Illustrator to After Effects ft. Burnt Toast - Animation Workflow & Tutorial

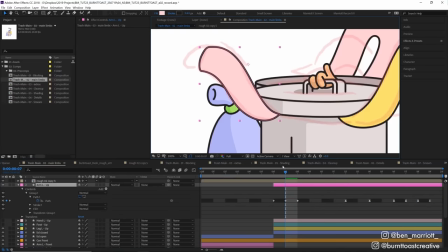I toggle down into the shapes path and keyframed that property and then adjusted that shape every frame with our pen tool to match our Photoshop
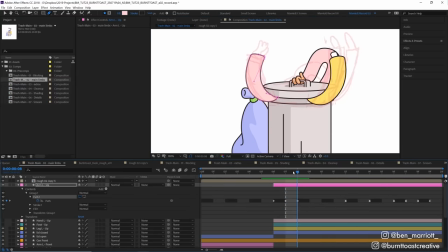roughs and I did this on almost every frame there's the most movement in these three frames and then I can have some easing into this top position here
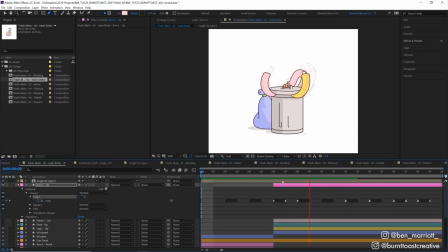it might seem like a lot of work to do this by animating so many frames individually but this whole animation is only 20 frames long and I'm really not having to think too much at point because the photoshop roughs are acting as a close guy i'm just lining things up and i'm also
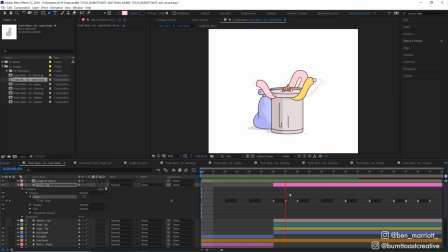only animating one leg because i'm going to duplicate that later when it's complete so we only have to animate it once on the next pass
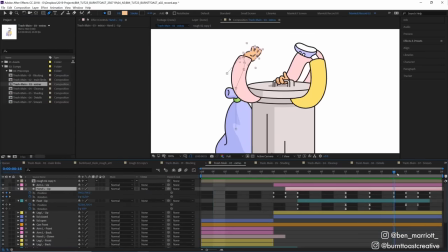i animated the hands and feet animating their position and rotation so they line up with each limb i also added a bit of movement on the bin lid
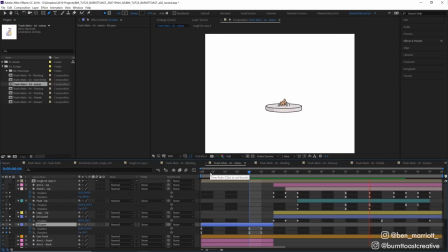easing in and out of this raised position to give it a bit of anticipation before slamming down i also have it slamming down a lot further than the physics of this bin would allow kind of exaggerating that movement to add some more impact to the animation.
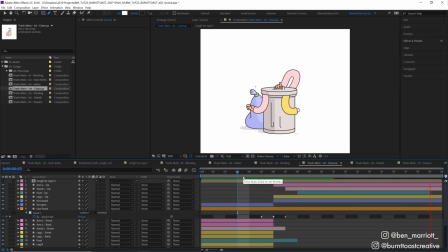On the next pass, I cleaned up some of the elements that were sticking out, like the top of that bin being visible during this exaggerated slam. I removed that by adding a mask, setting it to subtract, and then animating it on for just that one frame. Then I added the shading to the animated arms and legs. This was probably the most time-consuming part of the process.
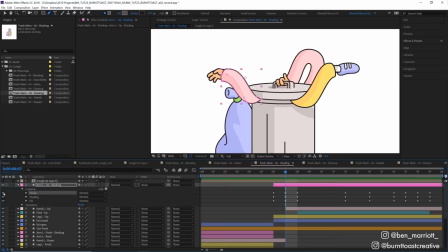To do that, each shape layer needed to have three shapes inside it. the stroke on top, the shading in the middle, and then the fill on the bottom. I did that by duplicating the existing path of the limb, remove the fill from the top layer, and then added that new shape layer in between that I've called shading.
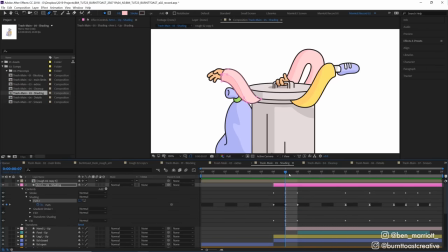And then I animated the path of that shading layer on each frame to match the rest of the arm. Having shading like this on an animation with strokes can look great, but it also adds to the production time. So just know what you're getting into when designing with strokes and shading. On the next pass, I added some details.
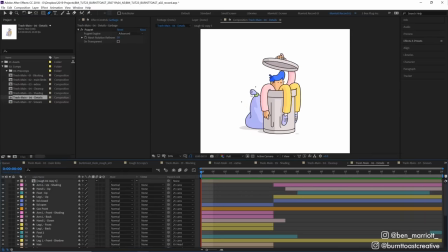I've got some flies rotating around the bin, a little bit of bounce in the hair,
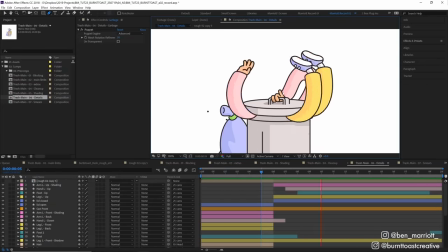and some subtle movement on the raised pinky finger, both of those animating the shape paths with two keyframes,
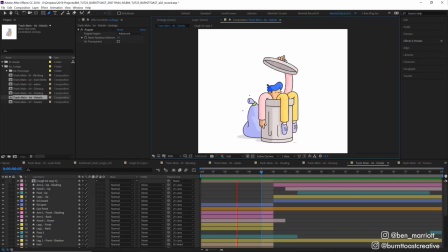and also a little shake to the bin. And of course our second leg is now added here, just by duplicating that previous leg.
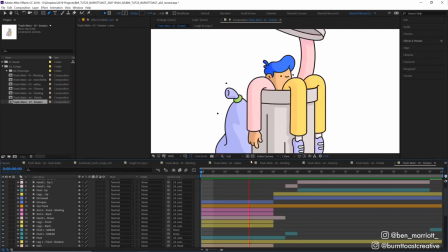The next step was adding smears. Here I've gone and drawn some smears where the limbs are moving at their fastest. Smears are an animation technique to stylistically simulate motion blur. Here I've elongated the hands and feet for one frame so they look like they're leaving a trail because they're moving so fast.
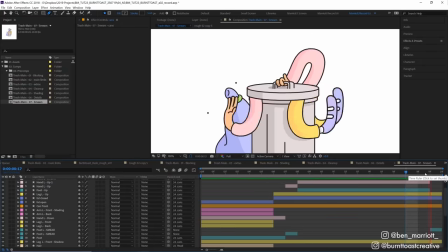These are pretty subtle as far as smears go, but you should be able to feel the smear. It can add more information to a single frame, enhancing not only the speed of the movement but also the movement path as well.
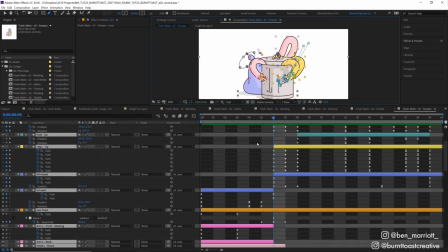Smears are just really fun to do. We end up with a composition here that is full of keyframes, and it can look intimidating seeing it all like this,
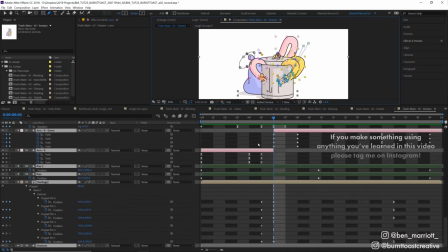but it all follows a process building on each element that came before it gradually, and all serves to sell that simple alternating between two frames that this whole thing started with. Here's a short playlist of me animating the works of some other great artists and illustrators that I think you'll enjoy if you've made it this far. I'll see you in the next video and please consider subscribing if you like this video and you'd like to see more every week.